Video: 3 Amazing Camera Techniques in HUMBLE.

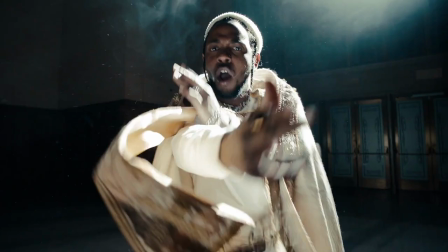0:00 Hey everyone, it's your boy Yorgos, the best content creator on the internet.
Bitch, sit down.
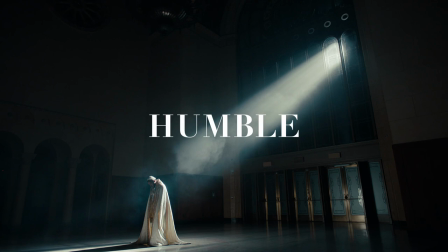0:06 Bitch, me humble.
I would like to publicly apologize to King Kendrick Lamar.
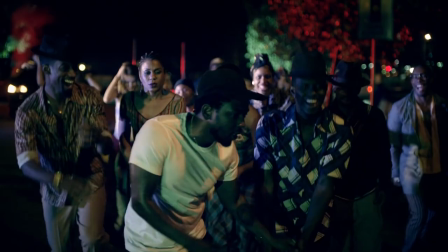0:14 I hope he accepts my apology.
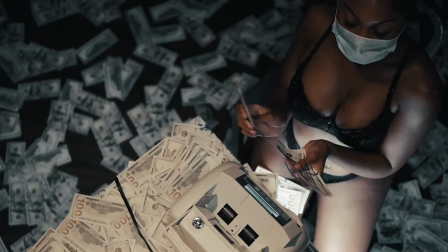0:17 Kendrick Lamar, K-Dot, Cornrow Kenny, King Kendrick, recently dropped his song Humble to hype us up before the release of his fourth studio album, Damn.
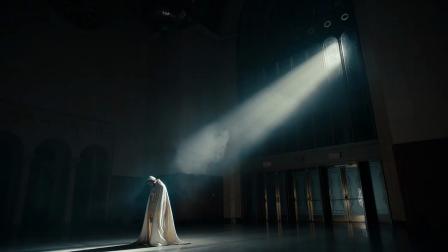0:26 The song was accompanied by an incredible music video directed by Dave Meyers and the Little Homies.
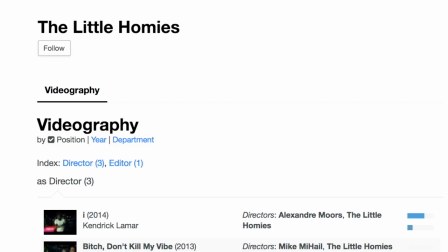0:31 The Little Homies, if you didn't already know, are King Kendrick himself and president of Top Dog Entertainment, Dave Free.
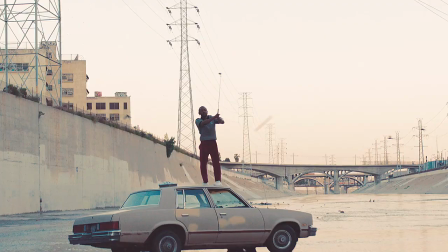0:36 The duo are listed as directors on some of the most iconic Kendrick Lamar music videos. Now aside from the stunningly beautiful shot compositions, lighting setups, political imagery,
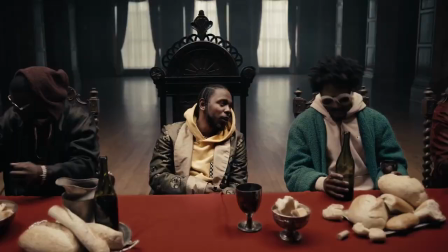0:46 and braggadociously impeccable style, there were three shots in this music video that excited me the most. In this video, I'm gonna highlight these three shots and give you guys the rundown of how they did each one.
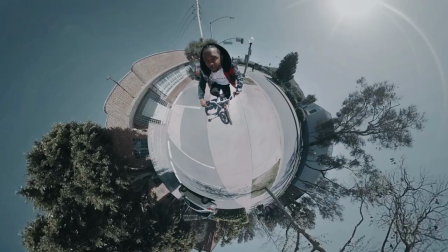0:56 Number one, Little Planet. I've heard people calling this one a fish-eye shot.
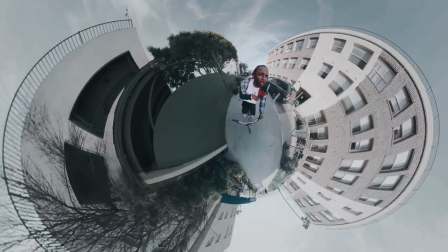1:01 Getting footage of them shot on that bicycle and you kinda had like the super fish-eye lens effect going on.
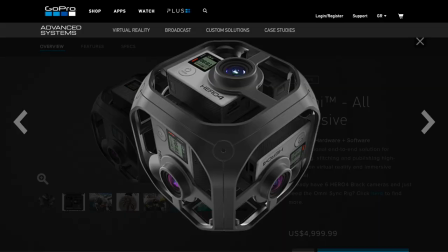1:07 But this was actually filmed on a 360 camera and edited to look like this. This specific shot was achieved using a GoPro Omni, which is this alien-looking contraption, which includes six GoPros that are synced through this rig.
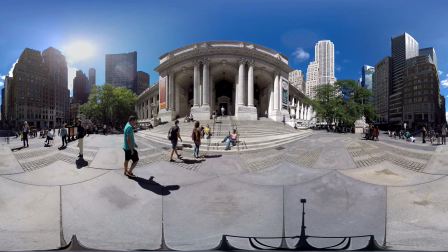1:19 Now when you film in 360 you literally have cameras facing in all directions and they give out a spherical image.
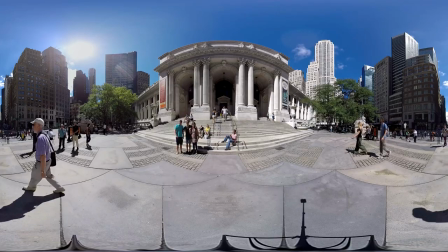1:25 So if you want to stretch that sphere and fit all the info on the screen at once without having to scroll to look around, there are a couple of different ways to do that.
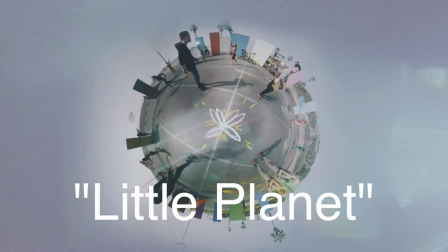1:33 This one is called Equirectangular and this one is called Little Planet, seen here as it was used in Walk Off The Earth's music video for Rule The World.
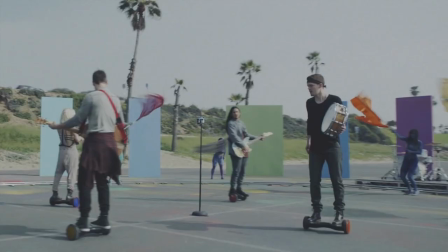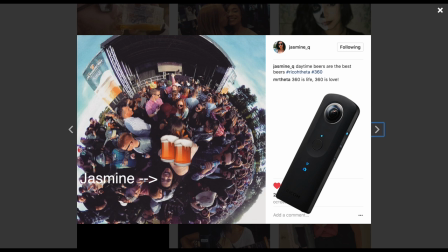1:46 Also for reference, here's a Little Planet picture my friend Jasmine took at a concert using the Ricoh Theta. And even though I'll agree with my friend Anthony Fantano, It didn't really add anything to the flavor or the story of the video, I guess you could say.
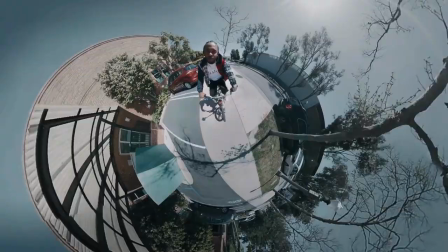2:00 Still, it looks pretty cool. Now, you might be wondering where the camera rig was placed. It kind of looks like it was suspended in midair.
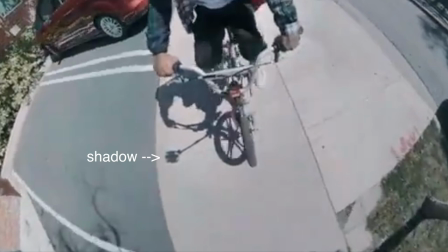2:06 If you look closely, you can see the shadow of the pole that the camera rig was on, which they clearly edited out in post, but forgot to edit out its shadow.
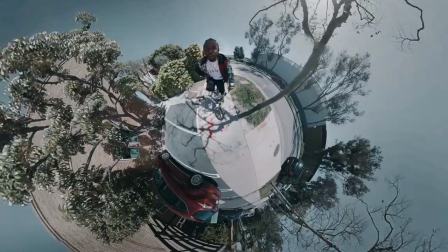2:15 They had it attached to the handlebar of the bike, protruding kind of like a unicorn's horn.
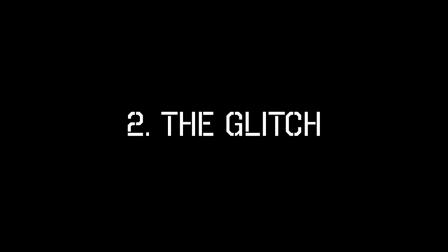2:19 Side note, if you look even closer, fans found the title of Kendrick Lamar's album on his shirt in these biking shots.
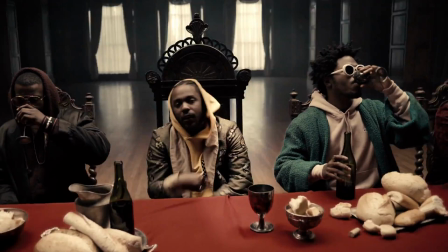2:26 Number 2, The Glitch. I like to call this one the glitch effect, and this is the one that has most people really confused as to how they did it.
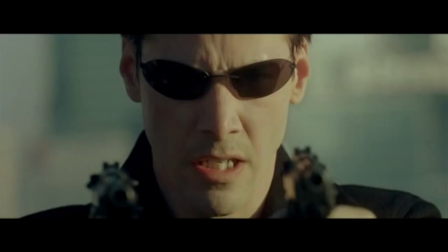2:34 To explain this one, it'll help to look at a different setup that uses the same technique.
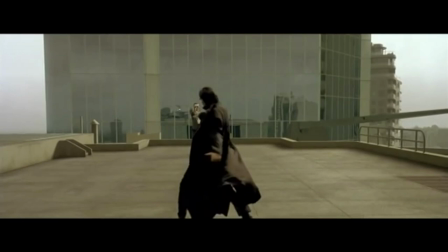2:38 Even if you're not familiar with the Matrix movies, you've definitely seen or heard of this scene.
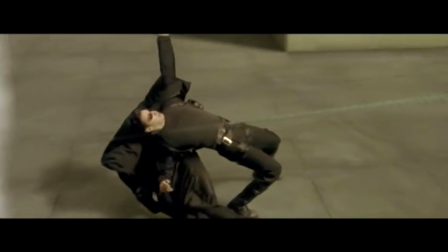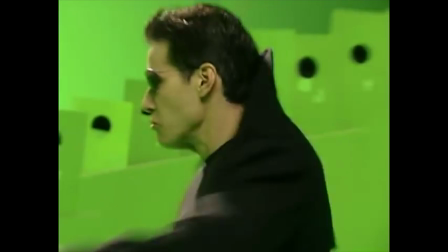This bullet time effect was achieved through an array of cameras that were all filming at the same time, allowing us to continually shift our perspective from one to the next.
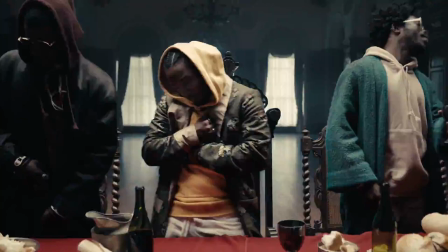3:03 The way the cameras are placed creates the feeling of continuous movement even though none of the cameras themselves are moving.
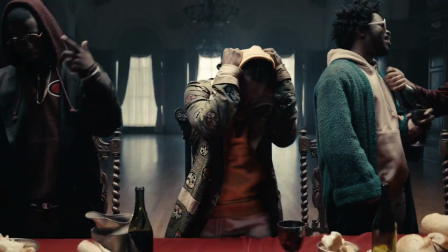3:09 A similar technique was used in the music video, except here they had four cameras arranged in a grid all next to each other, all facing Kendrick.
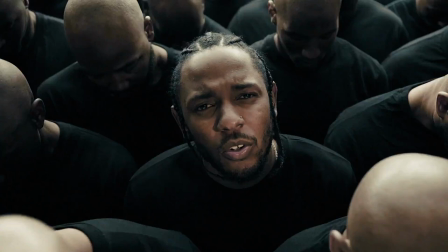3:17 What we see is a shifting perspective frame by frame from one camera to the other,
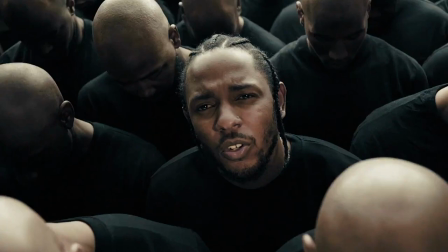3:21 so So we're basically teleporting from one perspective to the other really fast, which is why it looks like it's one camera that's shaking.
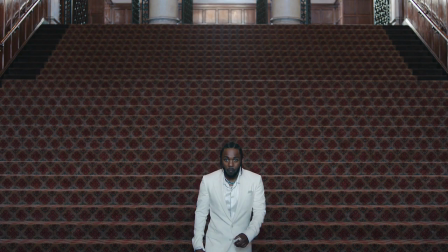3:28 This makes for some really aggressive looking footage. Fun fact, this is exactly how Kendrick's enemies tremble when they come face to face with him.
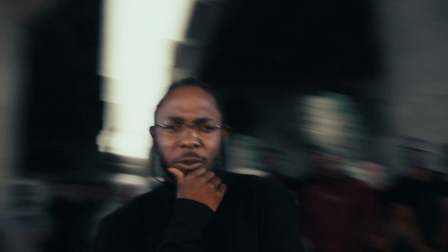3:36 Number three, the face follow. Lastly I want to talk about the face follow shot, which is probably the coolest shot in the entire music video.
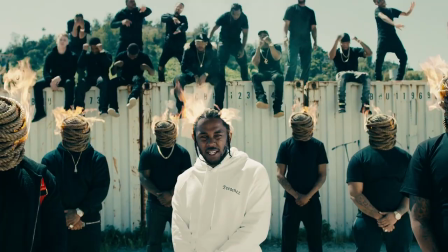3:44 And yeah, this is the same music video that has a shot where Kendrick's head is literally on fire. Cooler than that.
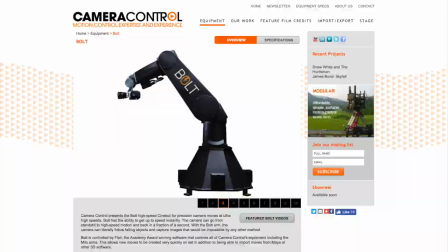3:49 For this shot, they had the camera mounted on this robotic arm called the bolt, and they had it do pre-programmed moves, constantly pointing straight at Kendrick's face.
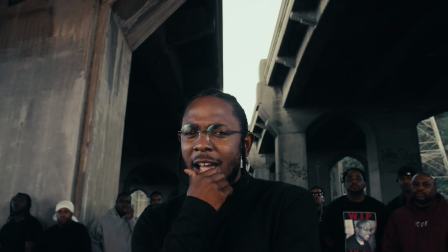3:57 They clearly rehearsed the moves and just had Kendrick follow the camera's movement. Really trippy shot. It kind of makes it look like Kendrick is controlling us and moving us around with his face.